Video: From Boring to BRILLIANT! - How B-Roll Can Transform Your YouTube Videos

I often get asked by creators what they can do to make their YouTube videos more engaging. Well, today I want to talk to you about the use of B-roll footage. And I'm going to show you 10 ways that B-roll can actually transform your videos from boring to brilliant. One way that B-roll footage can really help your YouTube videos is it can provide context. A lot of times you might be talking about something very specific, like a city or a place that might have certain landmarks.
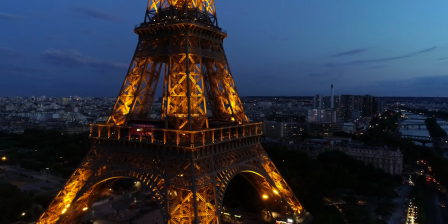Being able to bring in that B-roll footage of that location helps people
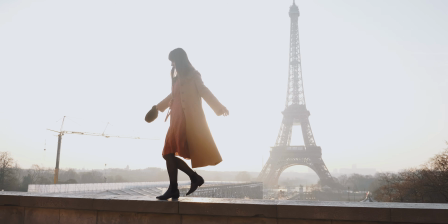identify exactly what you're doing and give more context to the story that you're telling. B-roll can also help enhance the visual appeal. Sometimes if you just have a talking head video with someone looking directly into a camera,
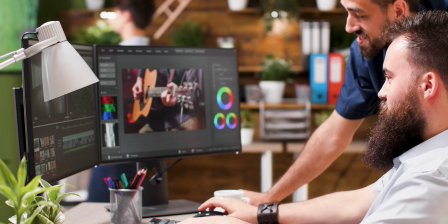having the ability to introduce B-roll can break up that monotony and actually make that video feel a little more engaging. B-roll also helps to add depth to your video, especially if you're telling a story and you want that story to be more impactful. It can help reinforce the message of that video and add a visual representation of the topic, especially if you're talking about things like YouTube channel growth.
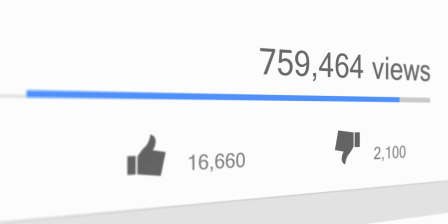Using B-roll can help present the message of things like getting more views or subscribers or likes. B-roll can also help fill the gaps in your content.
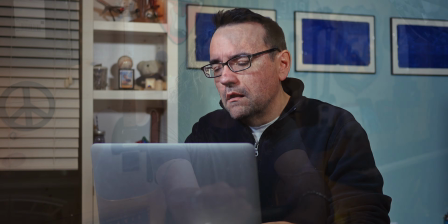Sometimes you may have left something out and you forgot to film it and realized in the edit you needed to add that element in. Oftentimes a piece of B-roll and a little bit of voiceover can fill those gaps. It can also help with mistakes or awkward moments in the main footage. B-roll can also be great for showing examples for things like product. If you're doing videos where you're talking about a very specific product or item,
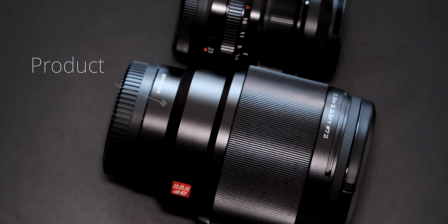showing those things to the viewer up close can really help them understand what that thing is and visualize any elements you might be talking about. Using B-roll can actually improve the quality of your video.
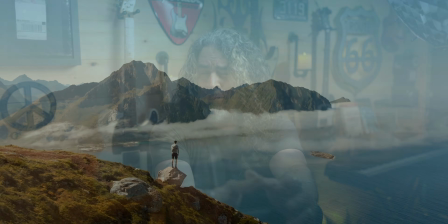Being able to get your hands on high quality footage that maybe you couldn't film yourself for a variety of reasons
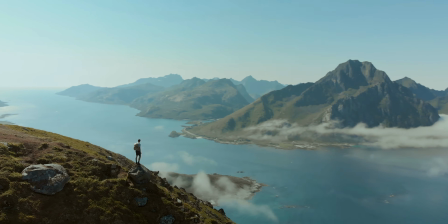and being able to use it in your video project can make all the difference in the world in the way that video looks. I'd like to take a second to actually thank our sponsor today, Storyblocks.
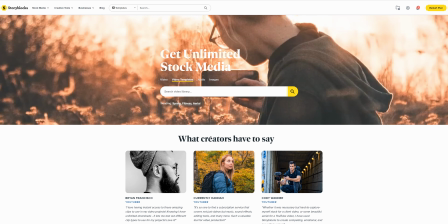Storyblocks is an affordable asset house where you can get things like B-roll and music and
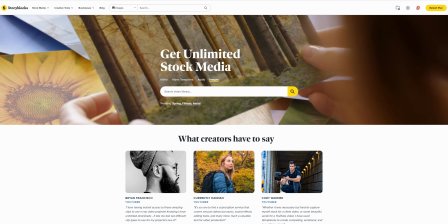sound effects and images that you can use royalty-free in your YouTube videos. Now, I've been using Storyblocks for years, long before they ever became a sponsor, because I actually like the quality of the product that they have.
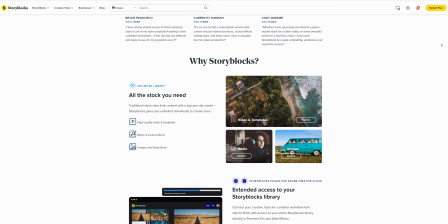I also like the fact that for one price, you can get access to as many assets as you need.
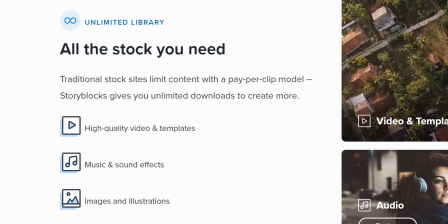There's no download limits about how many videos you can use, how many images you can use, or how many pieces of music or sound effects that you can get from Storyblocks.
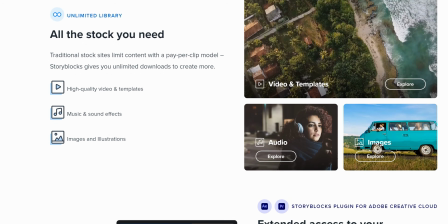Storyblocks has really made it simple. With 2 clear-cut licenses that both offer comprehensive coverage,
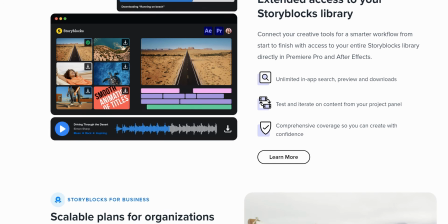you can stop worrying about unpredictable subscription costs and spend time creating with confidence. Once you sign up for an account, the sky's the limit. You can get to work using as many of the high-quality assets that they have there ready for creators just like you. In fact, all of the B-roll that you're seeing here today, the music and the sound effects, all of those I got from Storyblocks. I'll leave a link down below if you want to go check out Storyblocks today. Now, another thing that B-roll does to improve your videos is it provides visual breaks. Even if the footage that you filmed is great, sometimes having just something different to pull the viewer's eye away from what they've
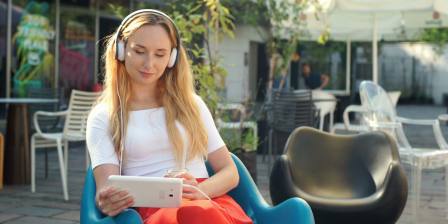been looking at can change the pace up of that video so that it allows their brain to reset and get focused on the next thing that you're presenting. Another thing that B-roll can do is it can add variety.
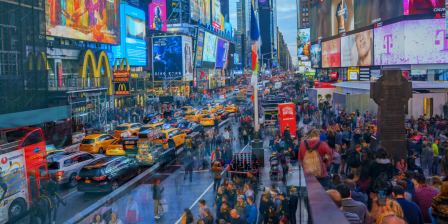You can add things like slow motion or time-lapse shots that really add visual appeal to your video. Using B-roll in your YouTube videos can also help keep those viewers engaged. YouTube is a visual medium. People actually come to YouTube to watch videos. So giving them visual change-ups that can hold that viewer's attention can pay dividends in the end. And one of the biggest advantages of keeping that viewer engaged is it can improve your YouTube video's audience retention.